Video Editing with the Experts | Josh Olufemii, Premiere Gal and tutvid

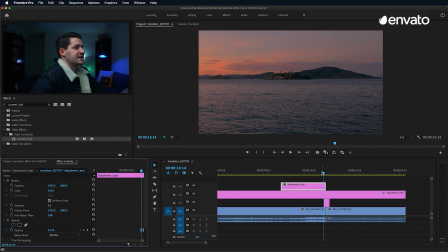16:30 So I'm gonna come over and grab that first keyframe and shift it closer to the end of the clip,
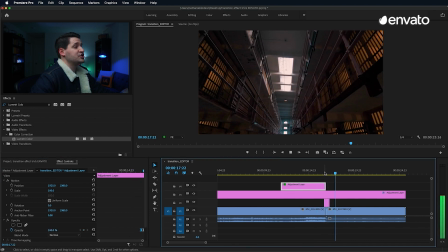16:35 which is going to just make the coloration change happen right at the very end of the clip,
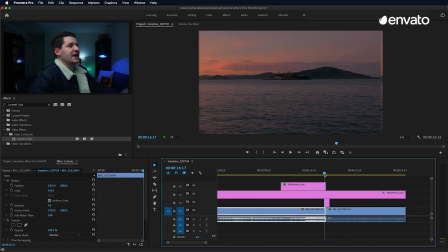16:40 right as the whip pan is coming into place. It's subtle, but it just helps kind of pull the two shots together and makes a really nice
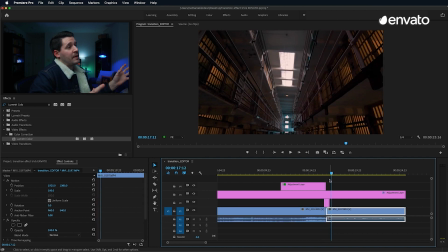16:49 transition in terms of not only the visuals of your whip pan or however you're creating a transition in Premiere,
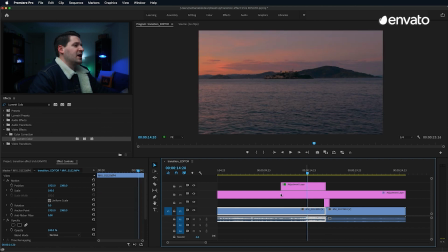16:55 but also just helps ensure you have more of that visual and color continuity shot to shot as you're playing with your transitions.
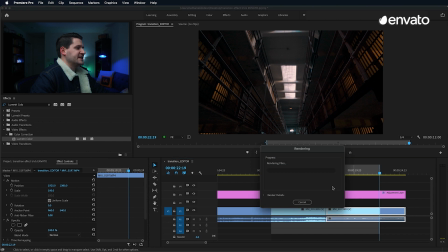17:02 So I'm just gonna go ahead and set an in and out point here so we can just test it real quick, and I'll render this up real quick in Premiere.
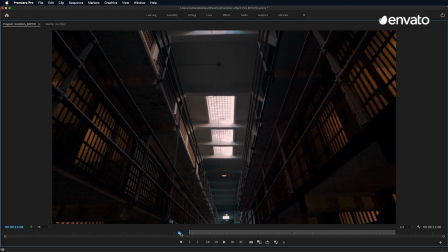17:08 And there we have it. I can just come up here and make this full screen by hitting the tilde button, and then I can scrub through this,
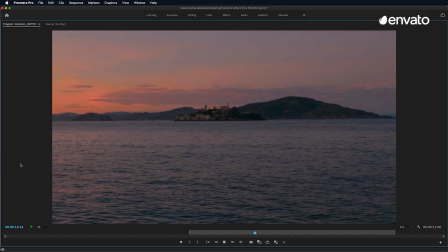17:15 and I can see here as we approach the transition, there we go.
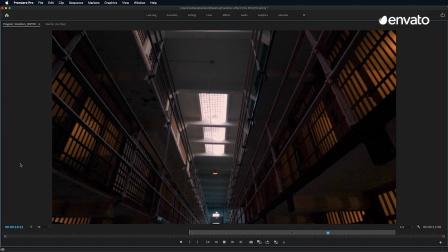17:21 The color begins to darken right at the end.
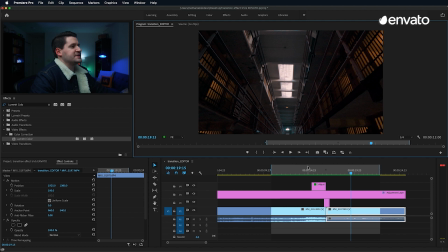17:23 You can barely notice it, but it just pulls you through the transition just a little bit more naturally by just darkening that scene that we're exiting and helping it to align more closely with the scene which we're entering into. So there you have it. That is one of my favorite little tips and tricks in terms of working with transitions and video editing. It's really fun. And remember, to make the leap from amateur to pro, it's all about the details. It's all about the little stuff. So it's really important to focus on that stuff. It's the stuff I really need to work on still as well. I'm not sitting here telling you that I'm the pro and you're the amateur. In a lot of ways, I'm still the amateur as well. It's all that little detail stuff that we really want to focus on to push our game to the next level and take all the projects that we're shooting, that we're working on, that we're adding stock footage to, you name it, helping everything mesh and match together. And one great way to ensure nice uniformity throughout your project, in addition to just having everything looking like it's shot the same way, is helping color and contrast from scene to scene, especially when you're transitioning in something like this. It really helps to just make sure that everything is being pulled together at the last minute. So I hope you enjoyed that tip. Thanks so much for giving me a couple minutes of your time. I hope you learned something. Thanks for watching. That's a wrap on this episode of Turbo Tips.
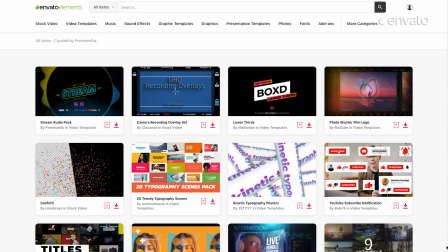18:46 Each of our experts has put together a collection of their favorite items from Envato Elements to help you with your video editing projects,
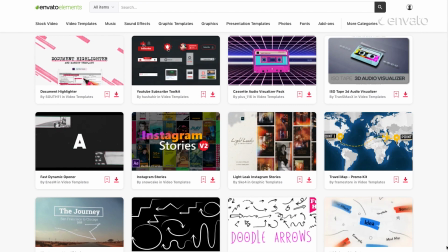18:54 and you can take a look at them all via the links in the description below.
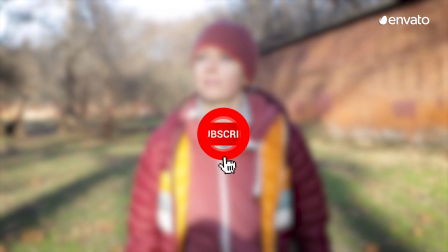18:58 While you're down there, don't forget to like this video and subscribe to our channel so we know to produce more content like this.
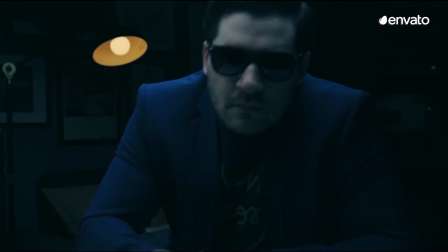19:05 And let us know which creative topic you want us to cover and the YouTubers you'd like to see featured next in the comments.
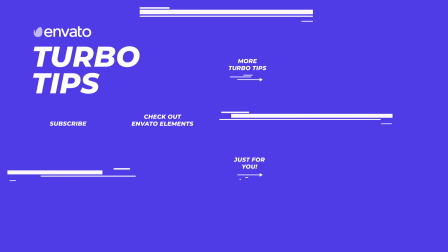19:12 Finally, make sure you check out our Tipmasters channels. You'll find those links in the description too. Catch you next time.